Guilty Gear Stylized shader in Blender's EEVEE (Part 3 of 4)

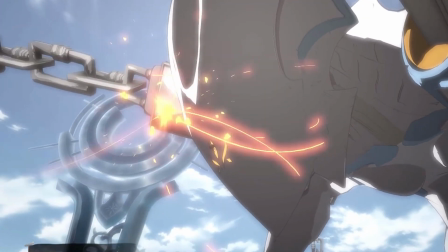(4:12)
As you can see, there are a lot of in-game cinematics which make heavy use of sprites.
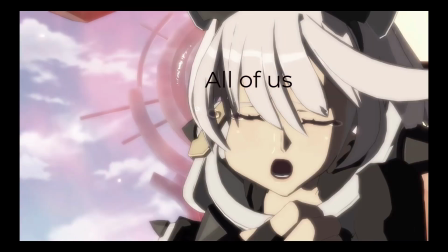(4:19)
Now that we all know this, it's time for us to reconciliate with sprite effects to be used in our stylized animations forever. Following the same idea, decals are simple geometry to display a transparent steel image for emotion, shapes, or effects.
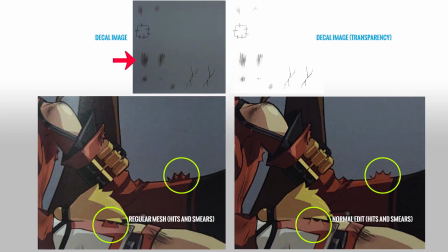(4:36)
Please notice the red arrows for the moment. We will come back to the green circles later. A decal image with transparency is placed over a duplicated mesh of a specific polygon part of the model,
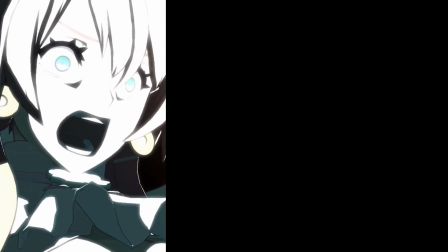(4:47)
and they are used to show damage to the player in this example. Imagine if you need to show an emotional range of embarrassment in a character.
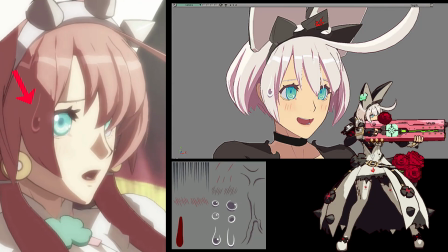(4:54)
You may add the classic decal, like a drop of sweat,
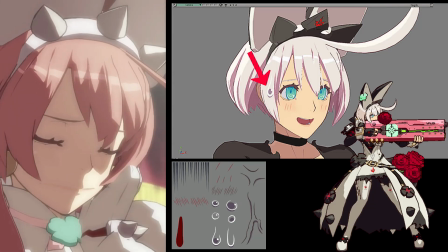(4:57)
directly over the character. You can also use decals on weapons and basically anywhere you need a graphical idea of something. Let's see how we can do that in Blender. I already have a plane with adjusted UVs.
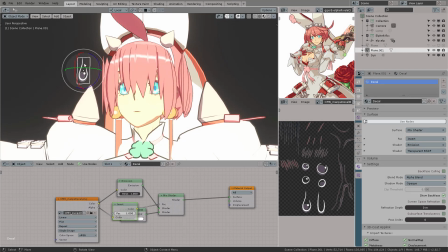(5:08)
Press F2 to rename this decal directly in the viewport.
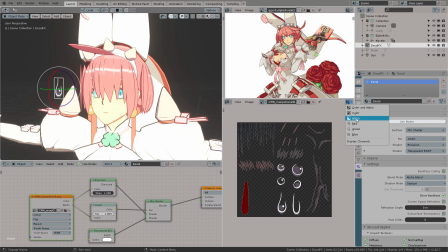(5:15)
If we check the alpha channel in the image viewer, we can see this image has transparency. Note how we are using the same shader setup than the sprites.
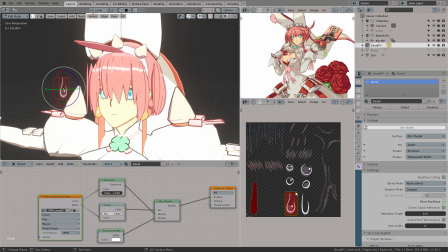(5:28)
Enter edit mode and adjust your UV coordinates to the decal of your interest. One image may have different separate images to save space in disk. You can relocate the UVs or deform them according to the image of your interest.
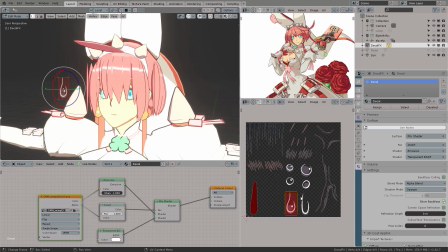There's only one issue though.
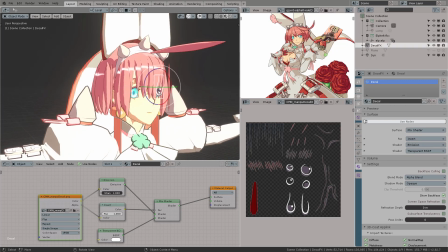(5:56)
If we try to place this decal on top of her hair manually, we will fail positioning it correctly.
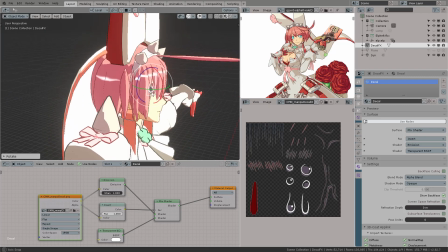(6:03)
But we can use Blender Snap to Faces option from the Snap menu.
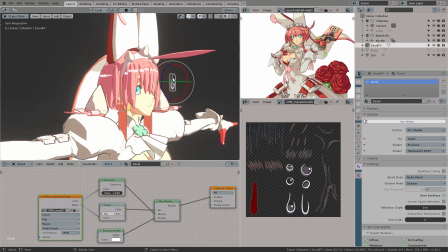(6:09)
Click on Faces option. Click on Faces option and mark Align Rotation to Target, so we can see the plane aligned to the hair correctly. And when we move it, it will jump directly to the face we see immediately in the viewport.
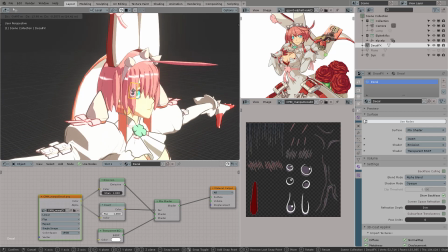(6:25)
Keep in mind this is viewport oriented to front. Let's see how it looks from the side.
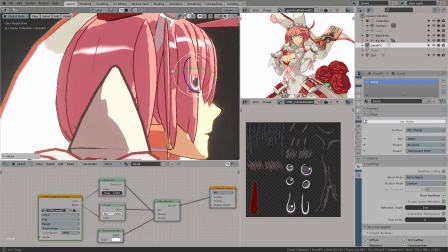(6:30)
Perfection.
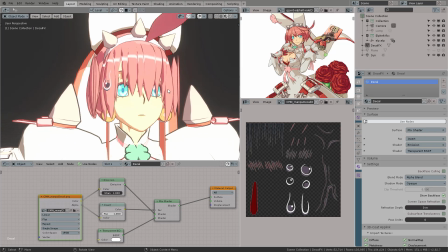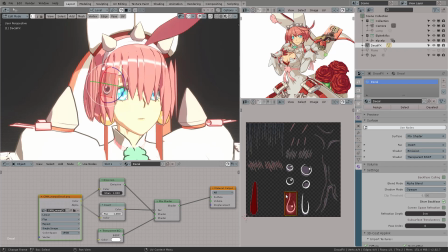(6:38)
If you enter edit mode, maybe we can have the classic notes bleed for what's coming in the last part of the video. Who knows? Don't forget to turn off the snappings or your UVs will move clunky using the G key. Press B to box select and select the lower vertices, then press G, Y, and this will axis constrain your movement vertically.
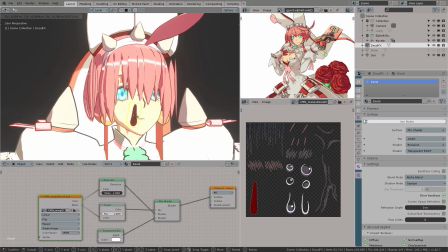Cool! So now you know how to create stylized anime decals over your mesh. And this not only limits to emotion, letters, or damage hits,
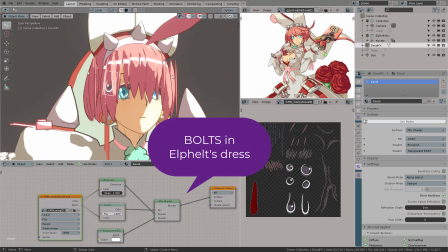(7:15)
it can also be used for creating little details on your mesh, such as the bolts in Elfeld's dress.
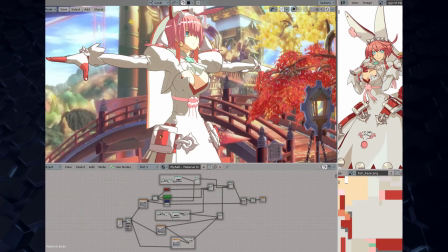(7:22)
Now, let's check the stylized shader for this model. In part 2, we check...
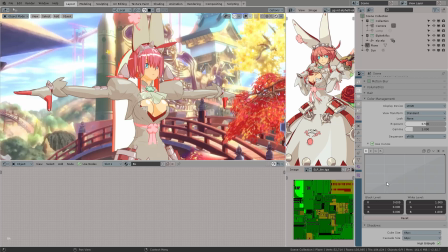(7:30)
To finish this last part, we may adjust the color curves with preset looks, or simply adjust each RGB channel individually.
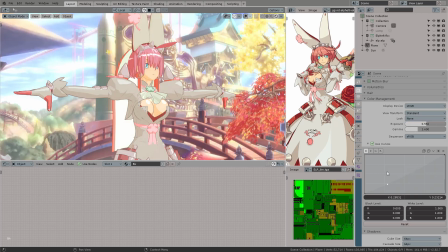Now let's talk about smears, which in 3D would be represented as additional geometry, texture and rig to the form and stretch for a few frames in the animation.
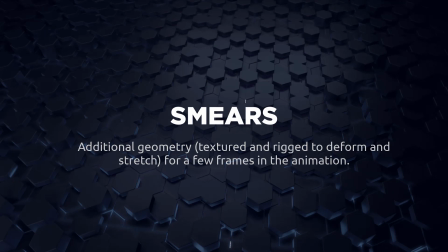(7:56)
We can say it's a stylized motion blur for 2D animation. Let's go back to those green circles from before.
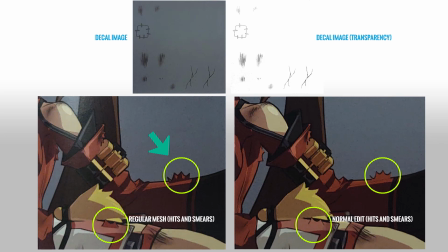(8:02)
Within the mesh, the characters have hit meshes. These need to have correctly oriented normals to appear flat when they are scaled or morphed in the game.
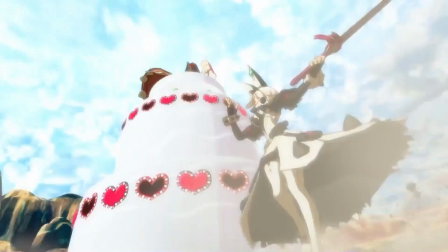(8:11)
Here's a short sequence where we can identify a smear in the attack. This is definitely what conveys our eyes that the models are 2D.